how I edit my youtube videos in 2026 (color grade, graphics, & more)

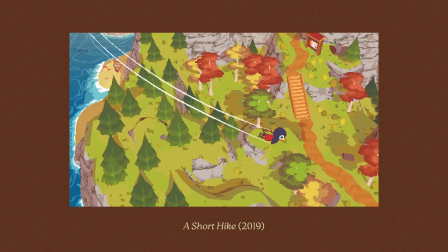4:12 That includes, TV shows, animes, movies, video games. I also read a lot. I love books, illustration and graphic design, and music videos.
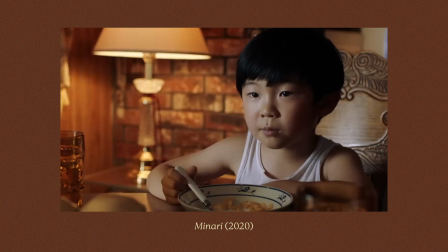4:19 I have an entire Pinterest board dedicated to my YouTube, so I'll link it below if you'd like to check it out. And I also encourage you to curate and collect what you like and,
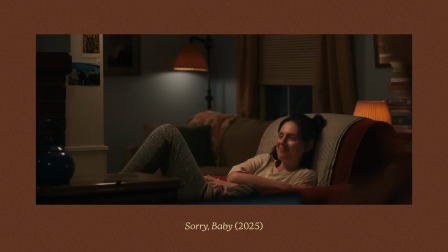4:24 put it up somewhere physically or digitally, so you can start to grasp an understanding of what your editing style might come to be.
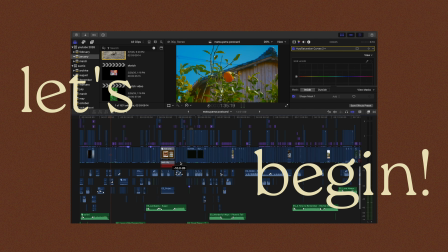4:31 Okay, now that we're in Final Cut Pro, we're gonna get into the meat and potatoes. So my order of operations as an overview.
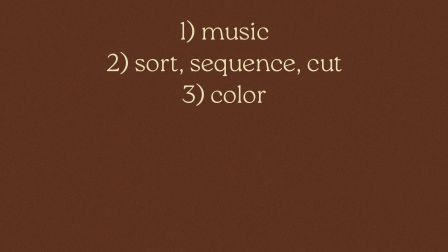4:39 First, I find music, then I sort, sequence, and cut, then color, graphics, sound effects, voiceovers, and then final review.
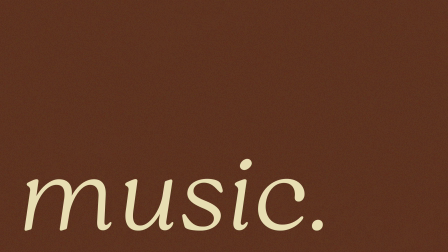4:47 Finding music is number one because it is the undercurrent of everything I make.
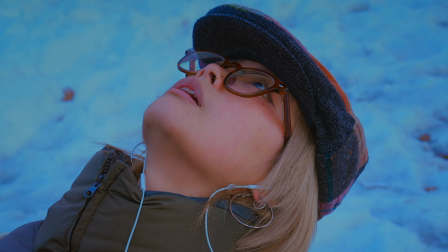4:52 It determines the way I approach a video or a project.
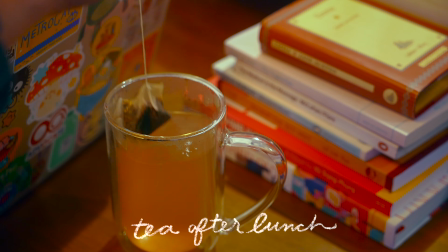4:57 So I do have go-to music that I use for home vlogs, for chatty videos.
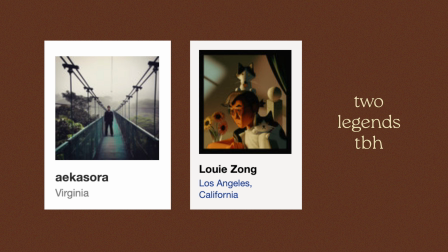5:02 A lot of these are from aekasora and louie on bandcamp.
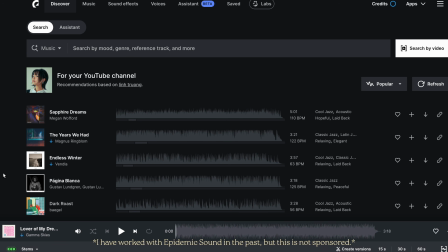5:05 And I think Epidemic Sound is great for background music, for sound effects, for vocal tracks.
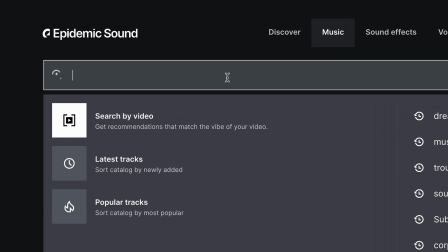5:11 They have a great feature where you can input songs from Spotify, Apple Music,
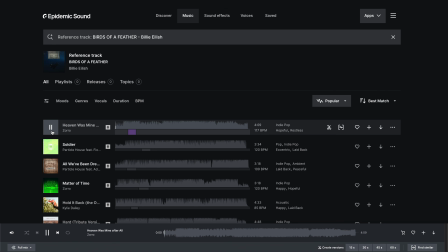5:16 YouTube, and it'll find songs in a similar theme, genre, BPM for you.
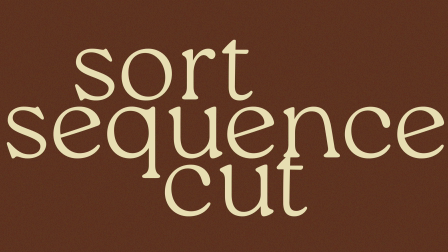5:20 And after I find my music, I go into my library and I place down all my clips.
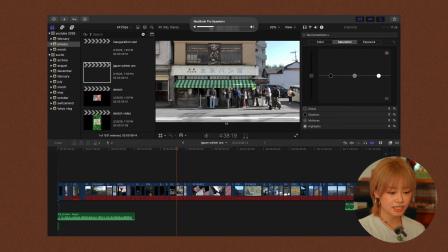5:25 I like putting everything on my timeline and seeing it all in one place.
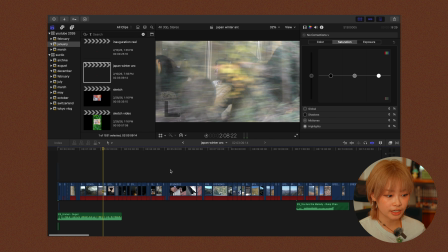5:30 I prefer to do all of the sequencing first because, as you can tell, I tend to overshoot.
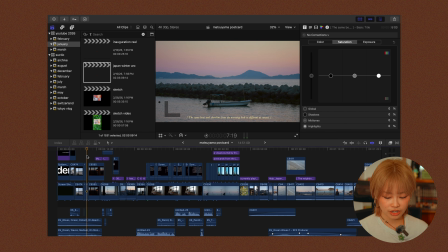5:35 And when I make chit chat videos, I tend to talk too much. So this whittles down what I have to correct and color. And before I do anything else, I want to get a good handle on what the storyline is. For videos where it's chronological, very linear, it's easy just to cut to the beat.
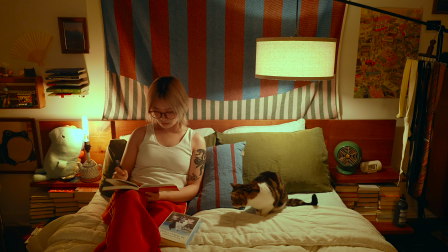5:54 Other times, even if it's a vlog where it goes day by day, each day feels more like a ball of clay,
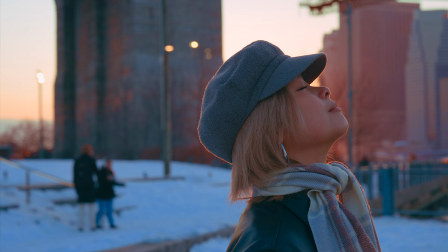6:02 and I know how I feel, but I don't know what is the form that I want to put the feeling into. Music really helps determine that form. If what I shot or what I chose musically isn't sufficient, I'll incorporate other elements that I'm capable of making.
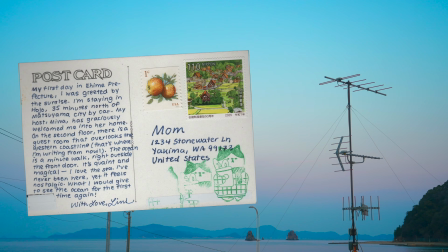6:17 So for example, in the Matsuyama video, I made postcards that guide my narrative.
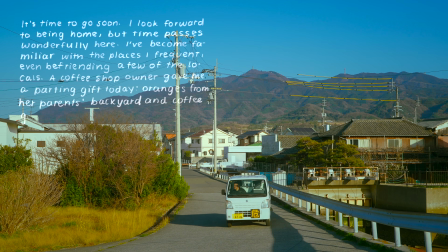6:23 From there, I also decided to input my own handwriting as I'm making these voiceovers. Other things I've done in the past, and I'll talk about later in the video, for my Japanese Taiwanese haul, I did a catalog format.
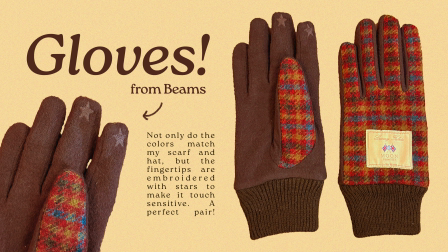6:36 I really want to draw upon that feeling of you get a magazine in the mail as a kid and then you circle the things that you want for the holidays or your birthday, you know?
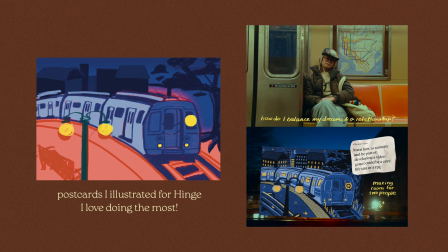6:45 I'm just big on a theme, I'm big on a concept, and the medium is the massage, okay?
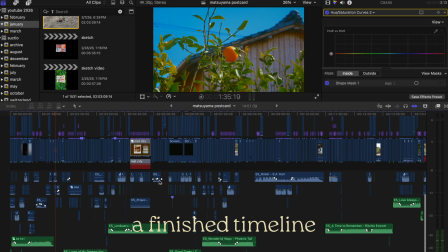6:50 This timeline isn't too intense, but this is typically what a finished timeline looks like.
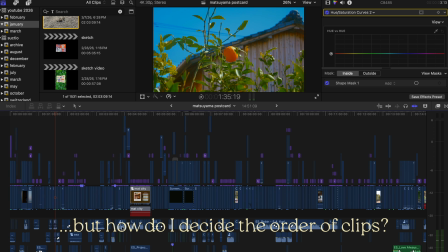6:55 And sequencing feels very intuitive to me. What clip comes first, what comes next, da da da da.
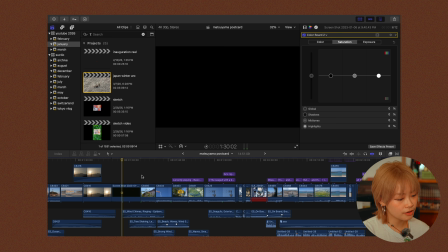7:00 For the Japanese postcard video, on the second day,
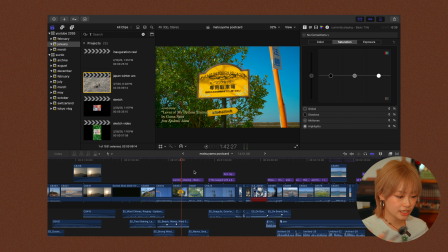7:03 I chose to begin with a compilation of detail shots that give you a look into the traits of this seaside town.
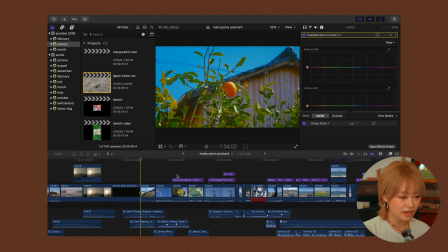7:10 Prefecture is known for oranges, so they have orange mascots everywhere. And this town is by the beach where the water is beautiful and blue and green.
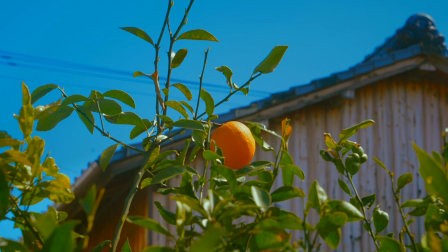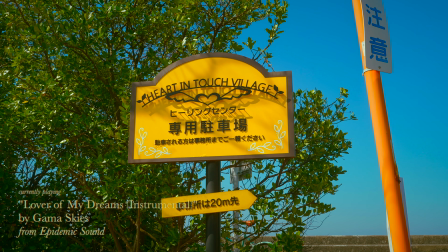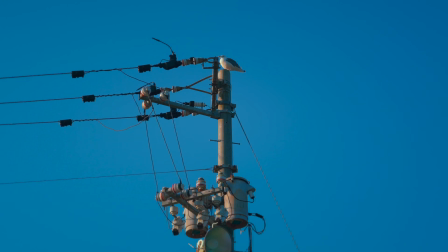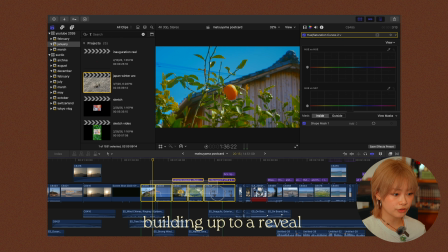7:36 These first 5 clips give you the feeling of being by the ocean,
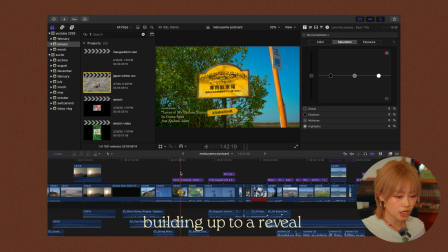7:42 but you haven't actually seen a wide shot of the beach or the water yet.
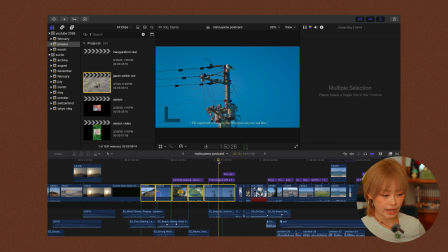7:47 Before that happens, I introduce another important aspect of this day, which is I ride a bicycle everywhere.
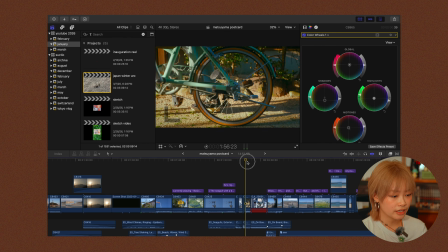7:53 So the next sequence is bicycle, me getting on, you know? And finally, as the voiceover kicks in, the frame fully opens up.
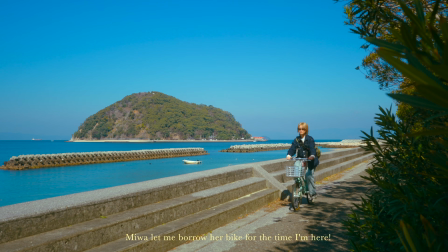8:01 So you finally see me, the bicycle, the ocean, all in one shot.
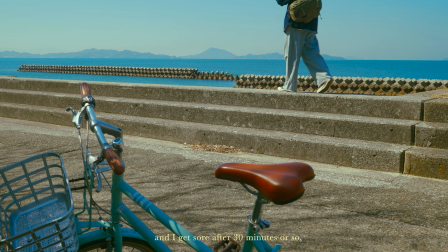8:06 So the way you order your clips can feel very logical. It's because you're closing in on a subject or you're building and opening up to a big reveal, big moment.
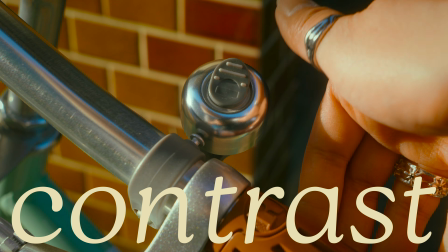8:15 I also keep in mind contrast in terms of big versus small, warm versus cold, dark versus bright. And if you're using music or voiceover, I like to edit the clips to the beat of the music or the lyrics or the words that you're saying.
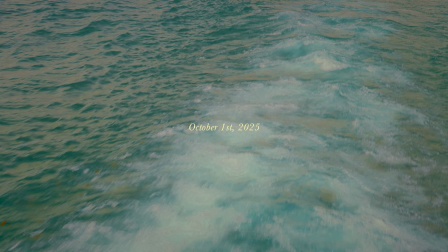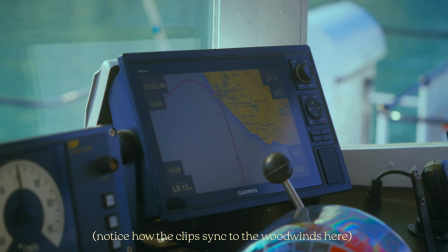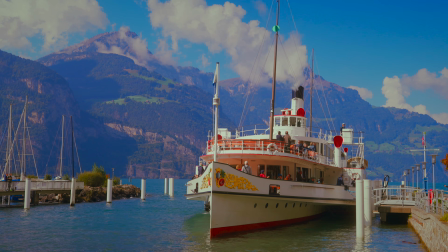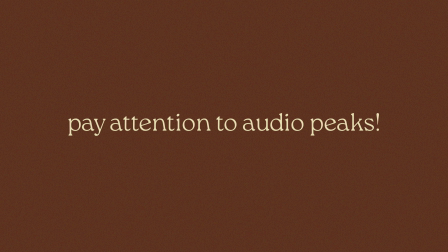8:47 Something that is easy to learn and pick up is you look at where your audio peaks are to
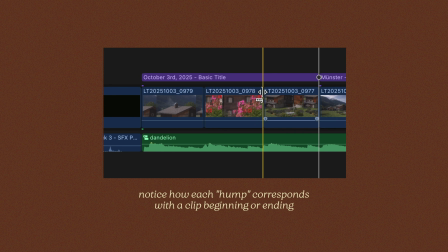8:53 see where your clip should end and begin if you're editing to the bass line or the melody.
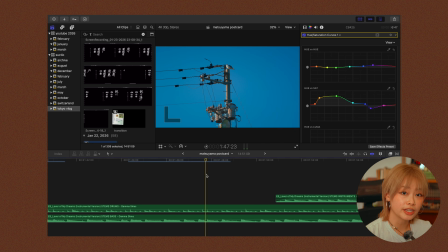8:59 As a kid, you probably learned how to count how far lightning is from you based on when the thunder comes.
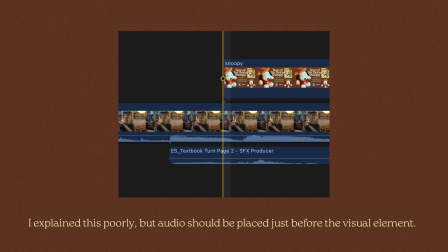9:04 So light travels faster than sound, so a clip generally should appear before a peak, not on the peak, for it to sync up properly. I tend to have a good memory of what I've shot, even if some time has passed. But when I make talking videos, I never remember where I said my line perfectly, so it's helpful to look at the gaps where the audio peaks to identify those key moments.
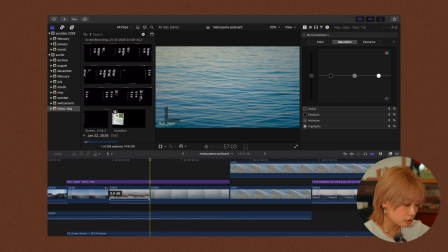9:27 And while I'm cutting, I also take note of what audio tracks from my clips I want to use. You can see this clip right here,
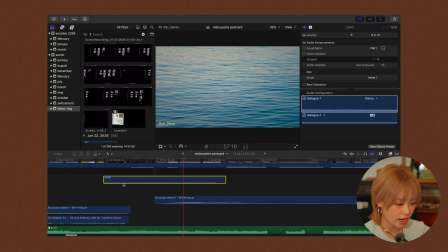9:34 68401, is the sound of the ocean, and I decided to drag it out and use it under all of these clips to create that environment.
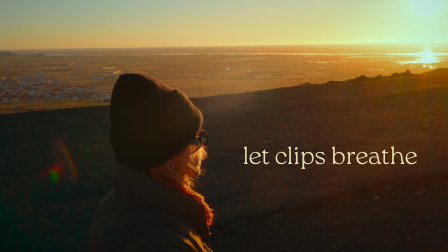9:43 And a lesson I'm still learning myself is you should let clips breathe. When I first started video editing, everything was very quick paced, but you need a balance between slower,
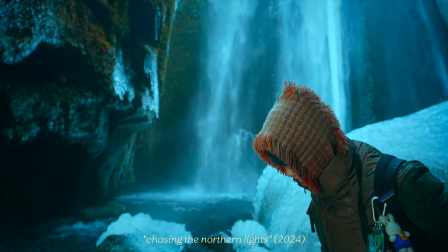9:51 longer frames and then these more cut, choppy sequences.
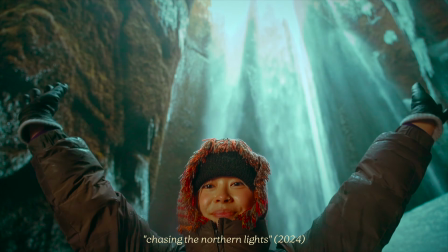9:56 This is why I like shooting in 60 FPS so I can maximize how long a clip can be.
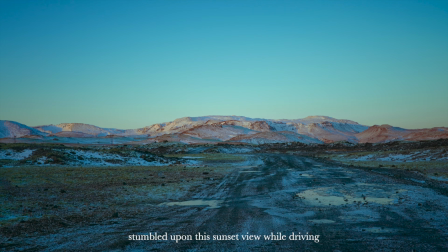10:02 Secret emerald grove of cedar trees and pines.
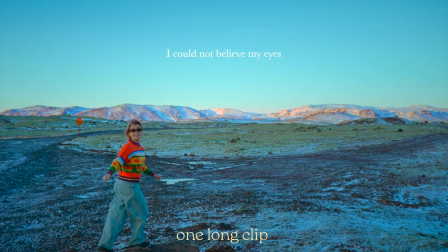10:11 I walk for miles and miles. All the colors.
And after I've cut everything down, this is where I move to color. I wasn't joking about selling a LUT because I don't even have presets that I've saved. I literally copy and paste from other clips in other projects onto whatever I'm working on, which is probably not the most efficient, huh?
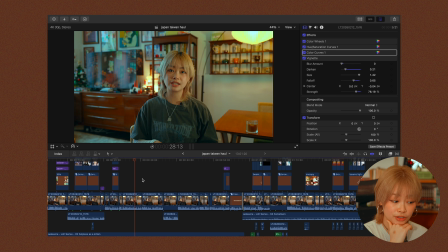10:41 To show you how I color grade, I'm going to use my Japan-Taiwan haul video and break down each panel.
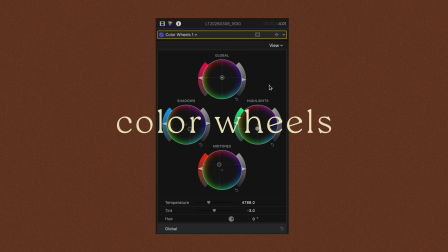10:47 I use color curves, hue and saturation curves, and color wheels. Sometimes I'll also use a color board if I need a quick basic correction.
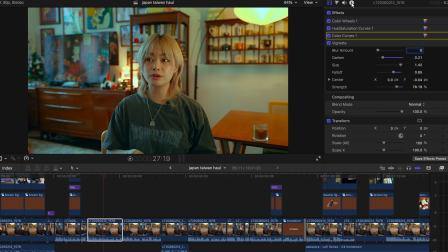10:55 If you're shooting in log, there's one extra step you need to do.
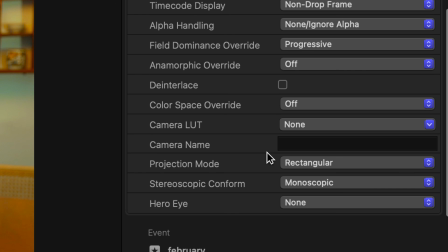10:58 You go into the information tab, and then right here, most editing applications have the LUTs pre-installed.
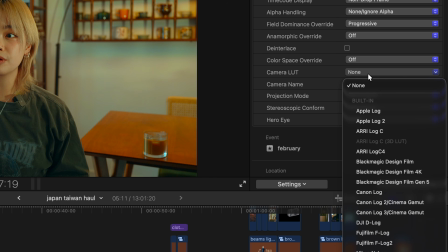11:06 Just click the one you're supposed to use, and then from there you can make all your color adjustments, which I'm gonna run you through now.
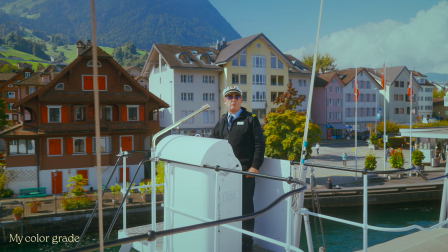11:11 For people who are new to color grading, I just recommend one, experimenting, throw things out of balance and then bring them back to balance. A lot of it is just tinkering and figuring out what you like. So I recommend also recreating frames, stills, colors from photos and videos that you like.
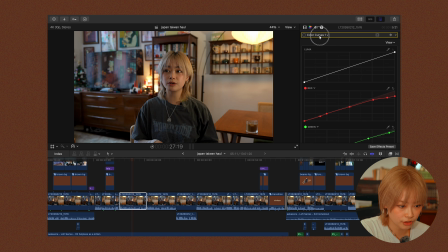11:28 We've unclicked everything. This is what the Rec 709 footage looks like. So I tend to start with the color curves.
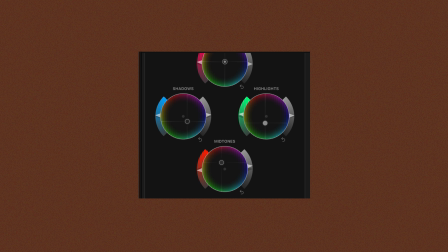11:34 You can see here, I like to include 3 different colors in the shadows, highlights, and midtones.
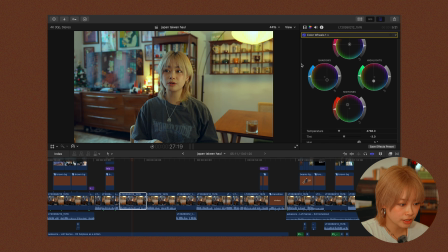11:40 I don't mess too much with the temperature and tint. There's a big difference in the before and after. The image feels a little bit more flat because the shadows and midtones are lifted. I also look a little bit more sickly because in the highlights, we have a cool tone color. I like to put greens and yellows in there.
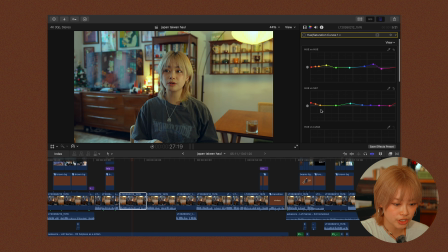11:55 And to fix that, we are going to go into hue and saturation, which is where I slightly adjust some of the reds, yellows, oranges, aka the skin tones, so we bring some life back into my face.
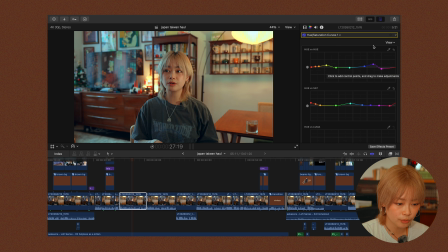12:09 I don't look like a sickly Victorian child anymore. The way you select a specific color, let's say I want to select just the yellow.